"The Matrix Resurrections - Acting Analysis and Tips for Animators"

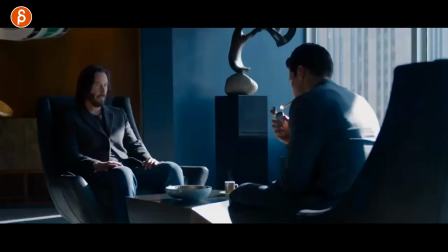[8:09]
these two characters he later on discussion he grabs a cigarette lights it and so on and so also it's a great example of posing the contrast of posing of he's
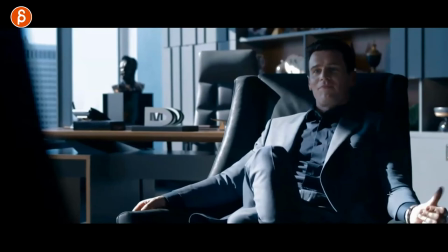[8:17]
not super nervous but not super comfortable versus he's very comfortable that's the way he sits he just goes into body contrast but the
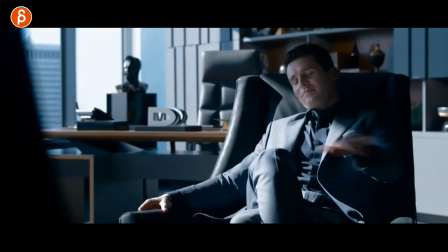[8:26]
reason why i'm showing you this is this moment here that this is because he lit a cigarette and throughout the conversation i cut some stuff out here they're talking bunches
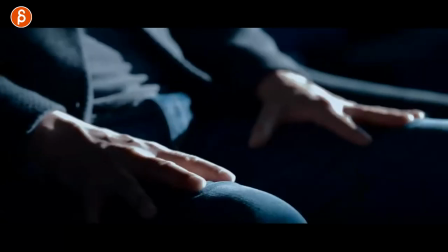[8:35]
of this stop falling as if you smoke there's stuff falling down so he uses the prop here to clean himself It's almost kind
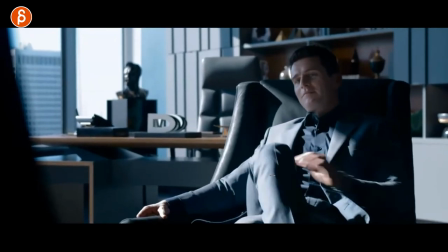[8:43]
of like, I'm talking to you, but yeah, I'm also focused on something else.
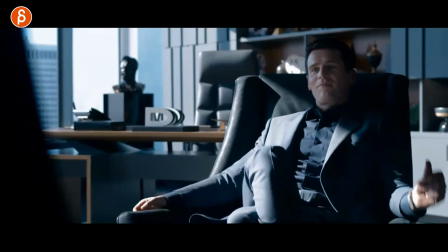[8:46]
It's not a huge thing in this shot or in the sequence, but I want to emphasize this as an animator where, again, you use a prop.
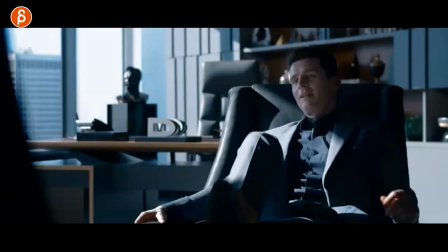[8:54]
Well, how and why? It's not just because you want to have a prop, but it could be, well, now I'm actually more interested in what I'm holding,
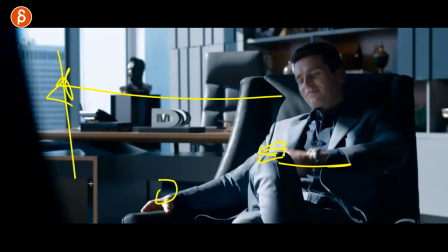[9:01]
what I'm drinking, what I'm using, instead of what you're telling me. Again, this is to me is more like if you take this idea and push it further,
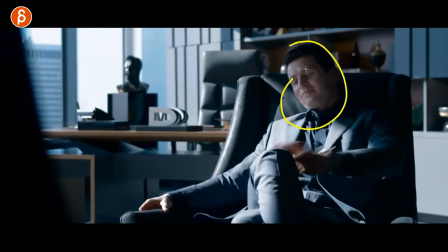[9:09]
where you can really show I, that's this character, I am not interested in you. And this could be something, for instance, with a phone. I mean, most people, everybody almost pretty much has a cell phone. So imagine you have a conversation and the lip sync is they are actually talking. And even maybe in the lines and everything, it sounds like they're having a discussion where they do focus on each other. But then you change it and add a phone where you might talk to the person A's, you are the lens and you're talking. And I'm saying, yeah, that sounds really interesting. I'm totally interested in what you want to do. Let's do something later tonight. And if you do all this while you're looking at the phone and doing something, it's really, I'm not really interested. Now, the tone of voice, of course, in how I'm saying this is going to potentially change this. But to me, again, it's the usage of a prop. It's not just because you want to hold it, but I'm going to use this because I'm not really interested in you. I'm going to use this because I'm more interested in this. That's basically the simple thing. But this is why I like it. Again, it's usage of props so that you can show how the character really feels. And it's also secondary action. So you don't have to do, you know, the character sitting in a scene or standing and you don't know what to do with their arms. They're doing something. They're using things. So it's a more natural delivery of a line while you use a prop or something. But again, that prop usage is there to showcase how the character really is and what the character really thinks.
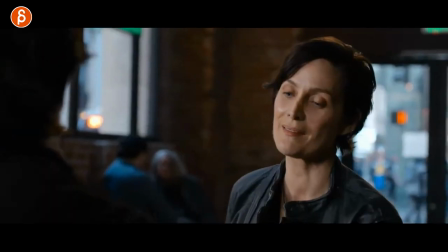[10:18]
This is later on. This is again another example of lip sync ending and doing whatever you want. She tells him, I hope to see you again later.
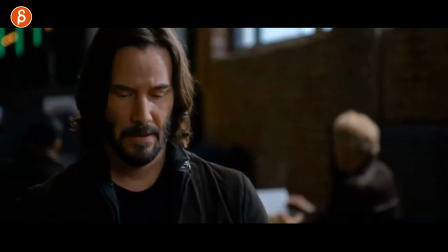[10:25]
And he wants to say something. There's so much for him to think about.
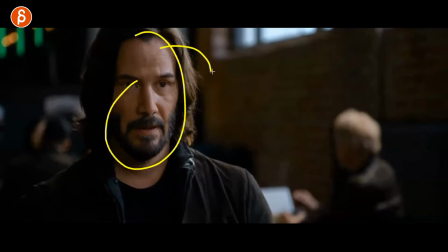[10:28]
And he does a lot of these where he just thinks and looks and has slight tilts in the head. it's really interesting for subtle stuff for if you're animating again
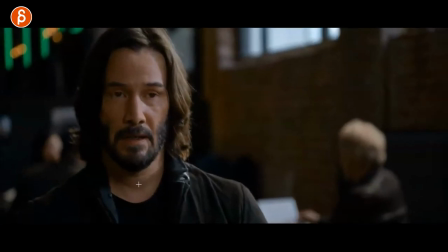[10:35]
as he goes out that's when he goes i really wanted to say something so again this is to me another example of you
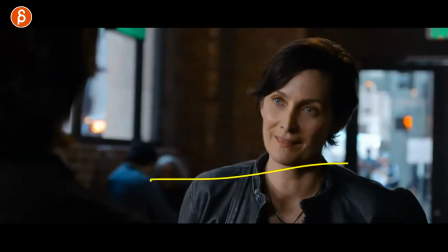[10:41]
have your lip sync and maybe this is all you have but then you can continue the shot and add something like this where
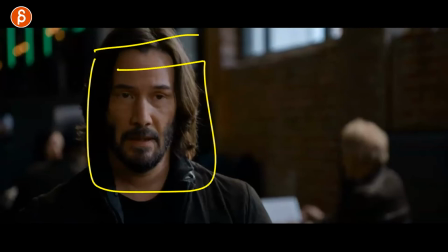[10:48]
it could be comedy it could be sad it could be melancholy it could be all kind of stuff but it's just something i really like where you as an animator
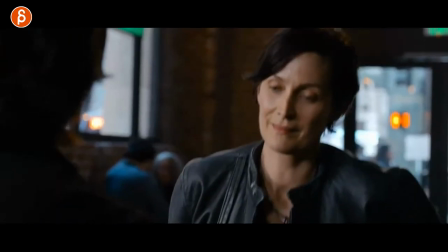[10:55]
you have more control of the scene right you're sticking to the lip sync you got to do this the rhythm the lip sync but you
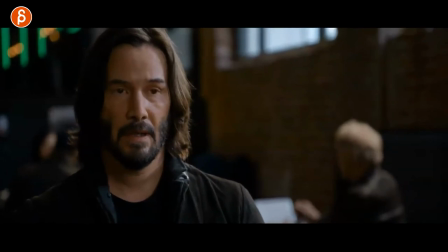[11:00]
want to do more but now you can take control of the shot by adding something like that at the end always a big fan of that and i
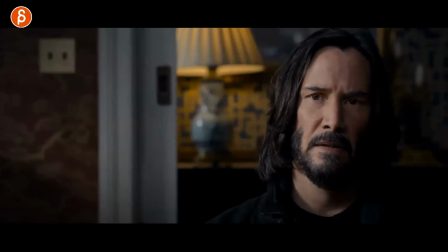[11:06]
guess the whole theme is props because again i'm going back into this scene where i
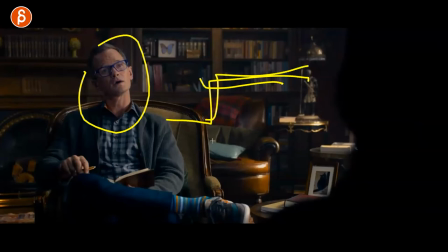[11:11]
don't want to say too much it's a it's a very special event and for him he goes oh okay